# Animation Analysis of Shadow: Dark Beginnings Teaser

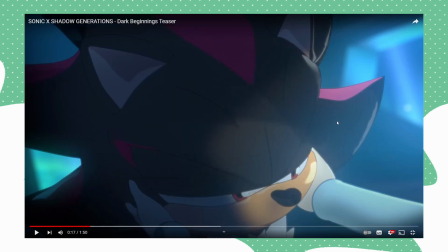[16:29]
Oh, like you can see the gradient, how you can see his ear changing color. Fully shaded, starting to get more highlighted.
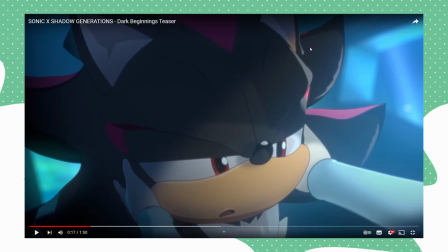[16:37]
Whoa. You see the variation they add in his highlights here? Look there. I love how they went through the trouble of doing that. That's really cool. They've added variation. I love how they've like really replicated.
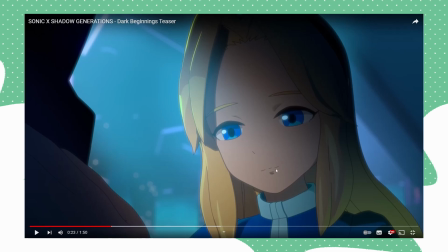[16:50]
Look at her mouth, how the line art. It's not fully line arted, her mouth. It's very true to the anime style.
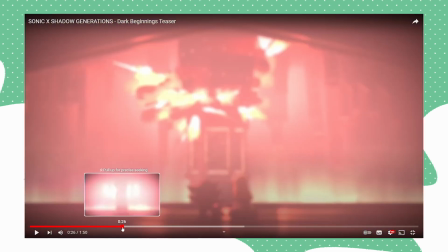[16:54]
It's just so beautiful. I'm actually shook. I'm so shook.
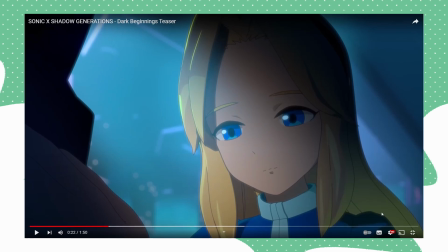[16:59]
See how when she talks, the shading right down there. Right on her hair strand. You see how it bobs when she moves her jaw? If this was a 2D drawing, I don't think the animator would really add that sort of movement on her shoulder, you know? You know, it's really impressive. This is a 3D model. Because they've added in that, like, limited anime, like, frame rate sort of thing.
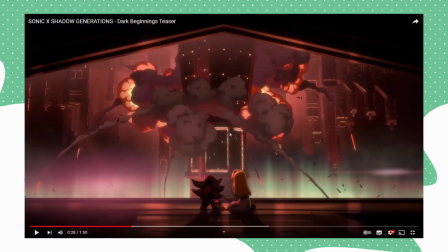[17:18]
The puffs of smoke and the, like, debris falling down, I'd definitely say that's probably most likely 2D animation.
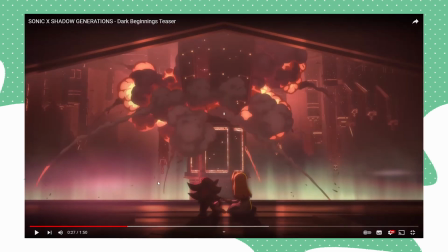[17:25]
See how the shading constantly changes? The colours and the highlights and all that constantly changes.
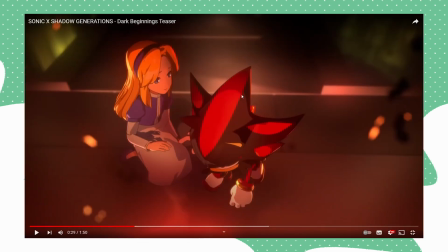[17:31]
But yeah, you can see how this shadow ends here and this shadow ends here. I'd guess if this was like a 2D drawing, the animator would probably just make the shadow just fully go around instead of having this weird break between these two colours of shadows. But yeah, you can see Maria's hand here, how there's no line art there.
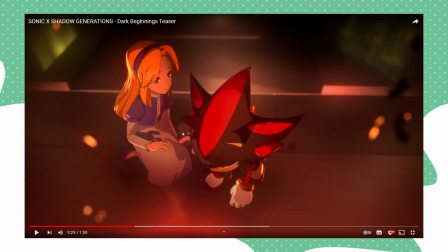[17:50]
The line art is actually very limited here. There's no line art there at all, really. See shadow stand.
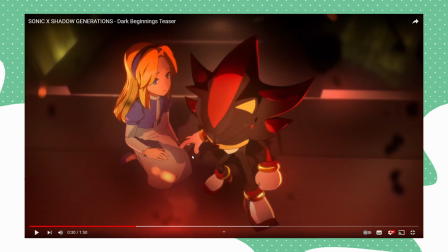[17:56]
Like, it's so impressive, this. I'm so shocked. See here in his eye how they've not added full line art down there, because you know this is the end of his eye due to that little bit of line art there, because it suggests this is the end of his eye,
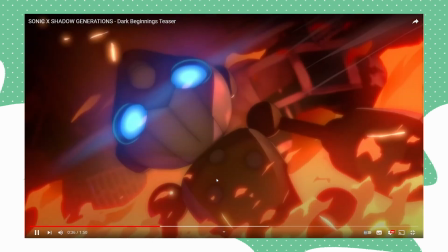[18:09]
you know. Look at how beautiful, like, yeah, this is definitely 2D animation. Emerald here is definitely 3D, because Emerald has this, like,
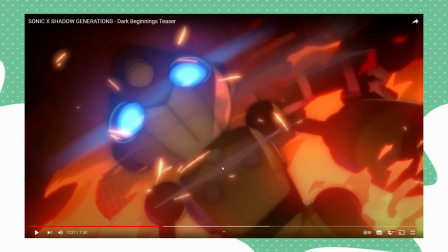[18:17]
you'll see this shot later on with Gerald and Emerald, for comparison.
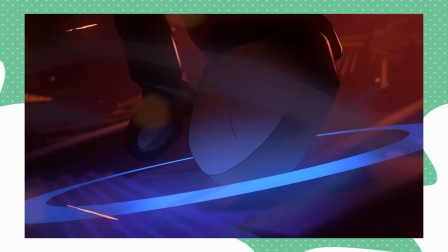[18:25]
This is amazing. This is so, look at this. This is beautiful.
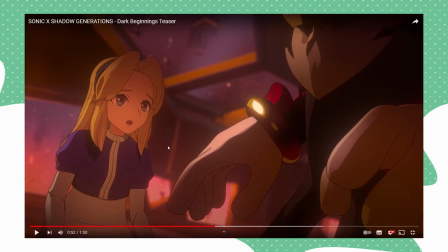[18:35]
Bro, this is so, oh my gosh, I'm actually so mind blown. But you can see here in the chest fluff how there's a bit of unnecessary shading here, in my opinion. This shot still looks really good. Maria looks really good. Like, the composition of these shots are like so cinematic, it's gorgeous.
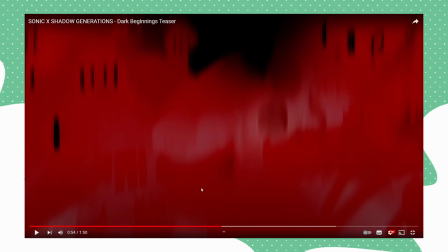[18:52]
Oh my gosh, this is amazing. Look at this.
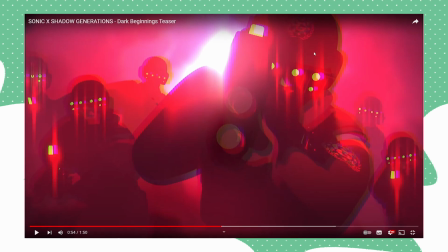[18:59]
Yeah, look at these guys. That's terrifying. Gosh, look at this, it's beautiful.
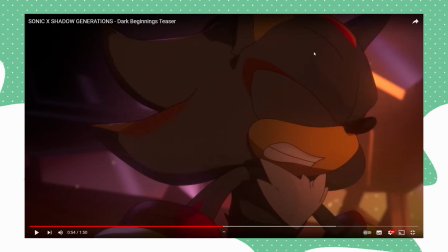[19:05]
See how like limited the animation is? It's really true to the 2D style, trying to replicate.
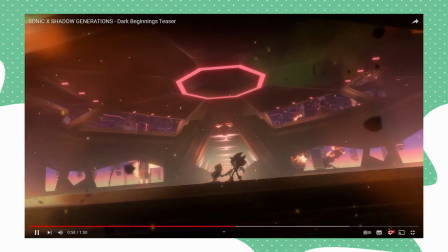[19:10]
Look, this is gorgeous. I'm so mind blown. That's amazing, bro.
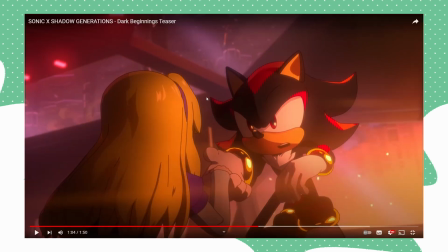[19:16] I'll handle this.
Look at this is beautiful. I'm so shook. I'm so shook. This is amazing. See how Maria's shadows in her hair are a lot more direct in these strands down here? They've definitely studied the like anime style and really tried to replicate it in 3D, and it's really good.
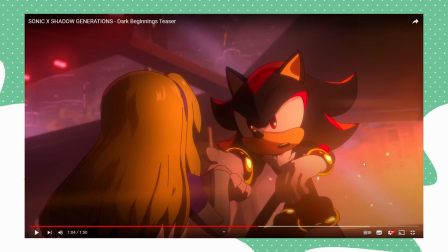[19:35]
It's amazing what they've tried to do. You know, you can say, oh, it's cheaper, oh, it looks bad. It's cheaper, therefore it's bad, or whatever. As someone who's tried 3D animation, it is not easy, and especially trying to replicate this, like, anime style. You may be like, oh, just slap on a toon shader or a cell shader thing, and bam, you're done. It is not easy as that.
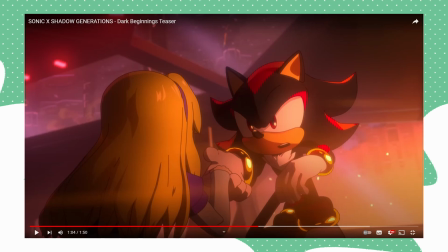[19:54]
It's really complicated from what I've seen. They've really tried to stay true to that hand-drawn look, just with 3D. It looks so good, and because it's 3D, they don't have to redraw things all the time. It just means they can add more to this short, you know? They can make it longer, you know? Because think about it, it's less work having to hand draw it. They're still going for like the limited hand-drawn frames to capture that hand-drawn look.
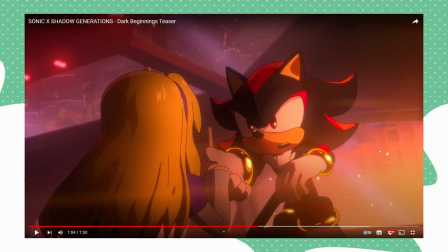[20:14]
So that also means they can make the short a lot longer, but because it's less time spending hand drawing all these frames as well, because it's 3D. All you really need to do is just touch up a few of the shadows and highlights, but overall they're really there. This is really darn close to anime style, you know. This shadow on our head here, just a little bit here, is a little bit unnecessary.